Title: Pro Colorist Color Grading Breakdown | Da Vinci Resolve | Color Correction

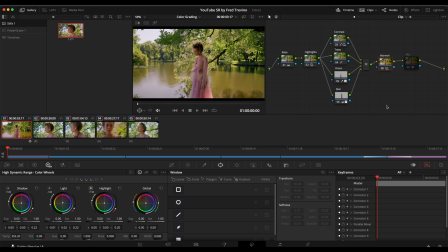487s
It may seem pretty heavy-handed at first, but once you actually see it play in sequence, and then kind of get away from it for a little bit and come back and see it with fresh eyes, this doesn't come off as heavy as it does now.
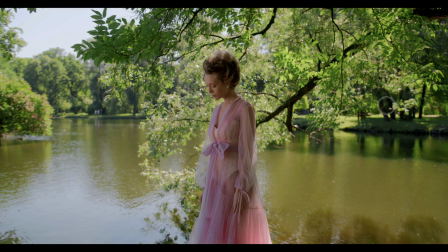502s
And again, this is kind of, it was here, kind of green, muted, doesn't have as much of a look to it. And then after, and you can see this is the next shot, which doesn't have anything on it, but before, after, that's pretty simple.
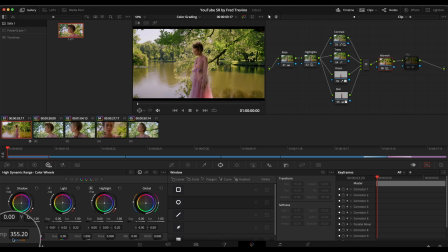522s
And again, that one was simply boosting the color temperature a bit in the HDR color wheels because it has a little bit more of a natural organic look to it. And then for the sky, I added an OFX plugin called Aperture Diffraction, where it kind of, I wanted to kind of bring out the skies.
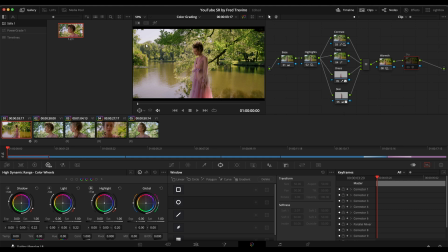541s
You can see it kind of, or really not just the skies, but any sort of highlights that are in the image to give them this kind of like softer, creamier, frosty glow to them. So this is the before, this is the after, and that's pretty obvious, you know, before,
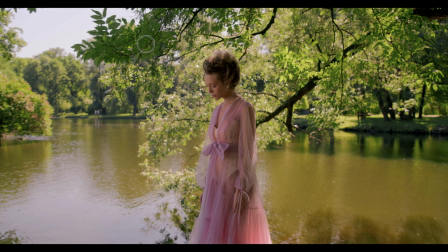558s
after, before, after.
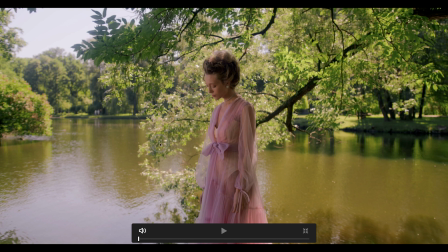562s
And again, it's not just a sky, all these little highlights, and even on the skin in the water, it's not as noticeable because it's kind of, you know, is the most obvious one, but it also happens all over the image to add a slight softness to it.
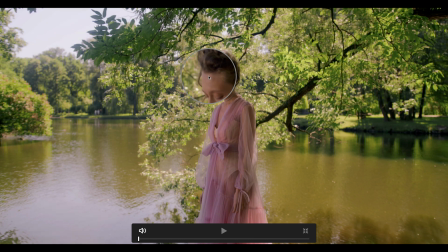575s
If I do it here, before, after, you can see it's kind of adding that little before, after, before, after, and really all over the image. And you can see it's starting to develop a nice look to it.
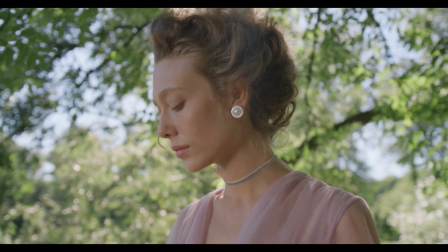593s
And again, no grade here.
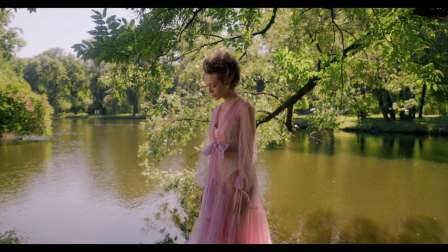595s
But if I just turn everything on, and so here you can see we have the full image.
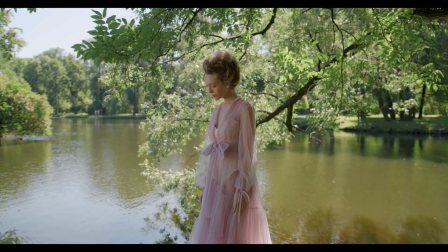603s
If I turn everything off again, this is where we were. And that's with everything on. You can see how kind of lifeless and flat it looks. And then after, there we go.
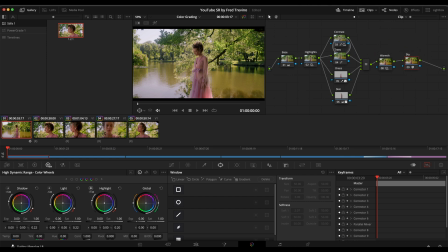617s
And then I wasn't quite done yet after doing the sky there. I then went into the timeline node and I added a little bit of what was 35 millimeter grain ISO 400.
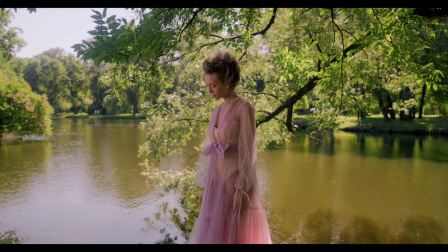628s
This is one of those things that you can really only see in full screen. Before, after, before, after. That's kind of obvious here as I move around. Before, after.
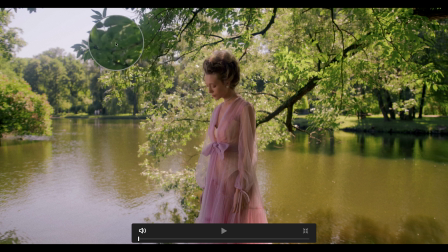644s
I'm very zoomed in, so it's obviously not as harsh once it's playing back, but you can see before, after, because if I turn that off, and again, here we go.
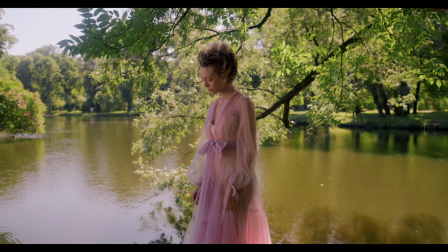654s
If I now just play this back with the grain on it, and I'm gonna let it cut through the next shots as well.
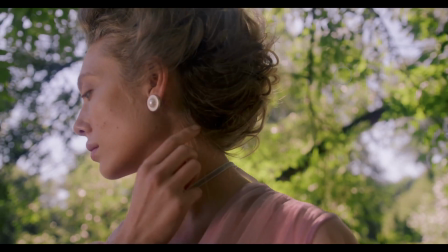662s
You can see the grain a little bit there, how it's coming out. There we go.
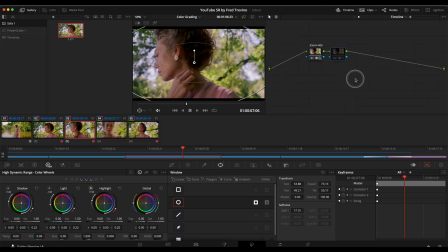666s
And then the last thing was just a very slight vignette,
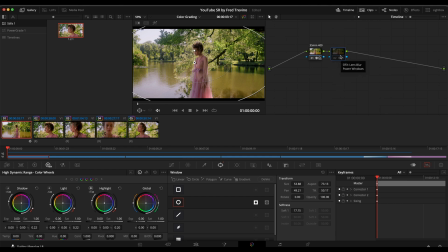672s
again, in OFX that Resolve has. And that's basically applying a lens blur to the corners.
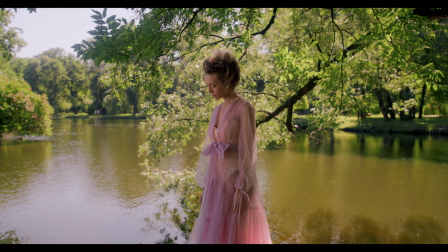681s
So before, after. And it kind of helps boost that kind of organic, kind of older film look to it, kind of like these imperfect lens kind of look where I just blurred the corners of this lens.
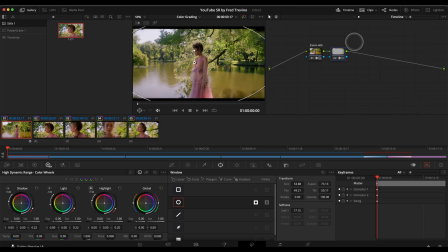698s
Before, after. And this I applied to the entire timeline because I wanted this to go across all of the shots.
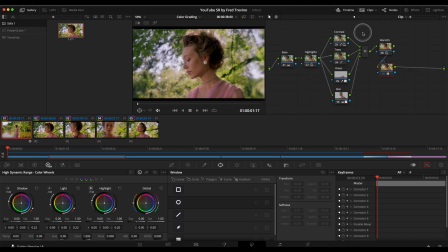706s
And so now if I go here, you can see that all the shots, I turned on the look.
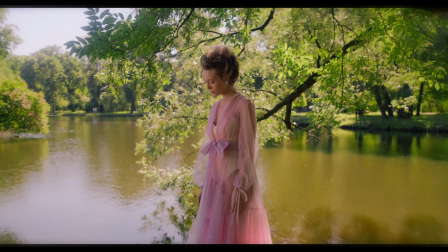712s
And now if we go to the beginning, and I'll play through this with the grain, with all the different nodes and the blur.
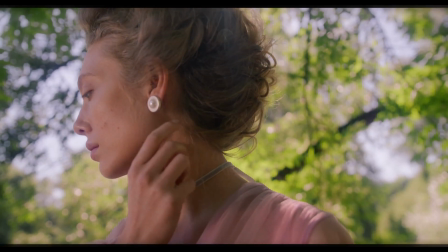722s
This is kind of the final product.
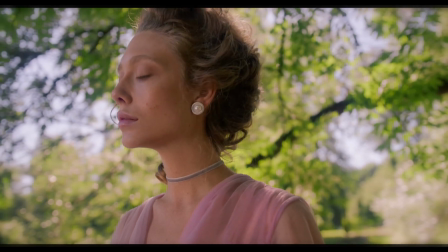728s
And of course I could keep going. There's other things that I would probably do. There we go.
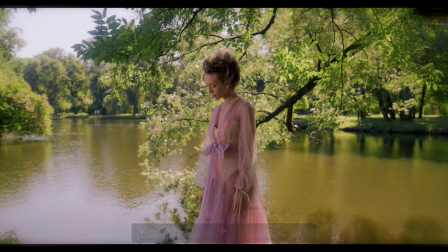736s
That's the end.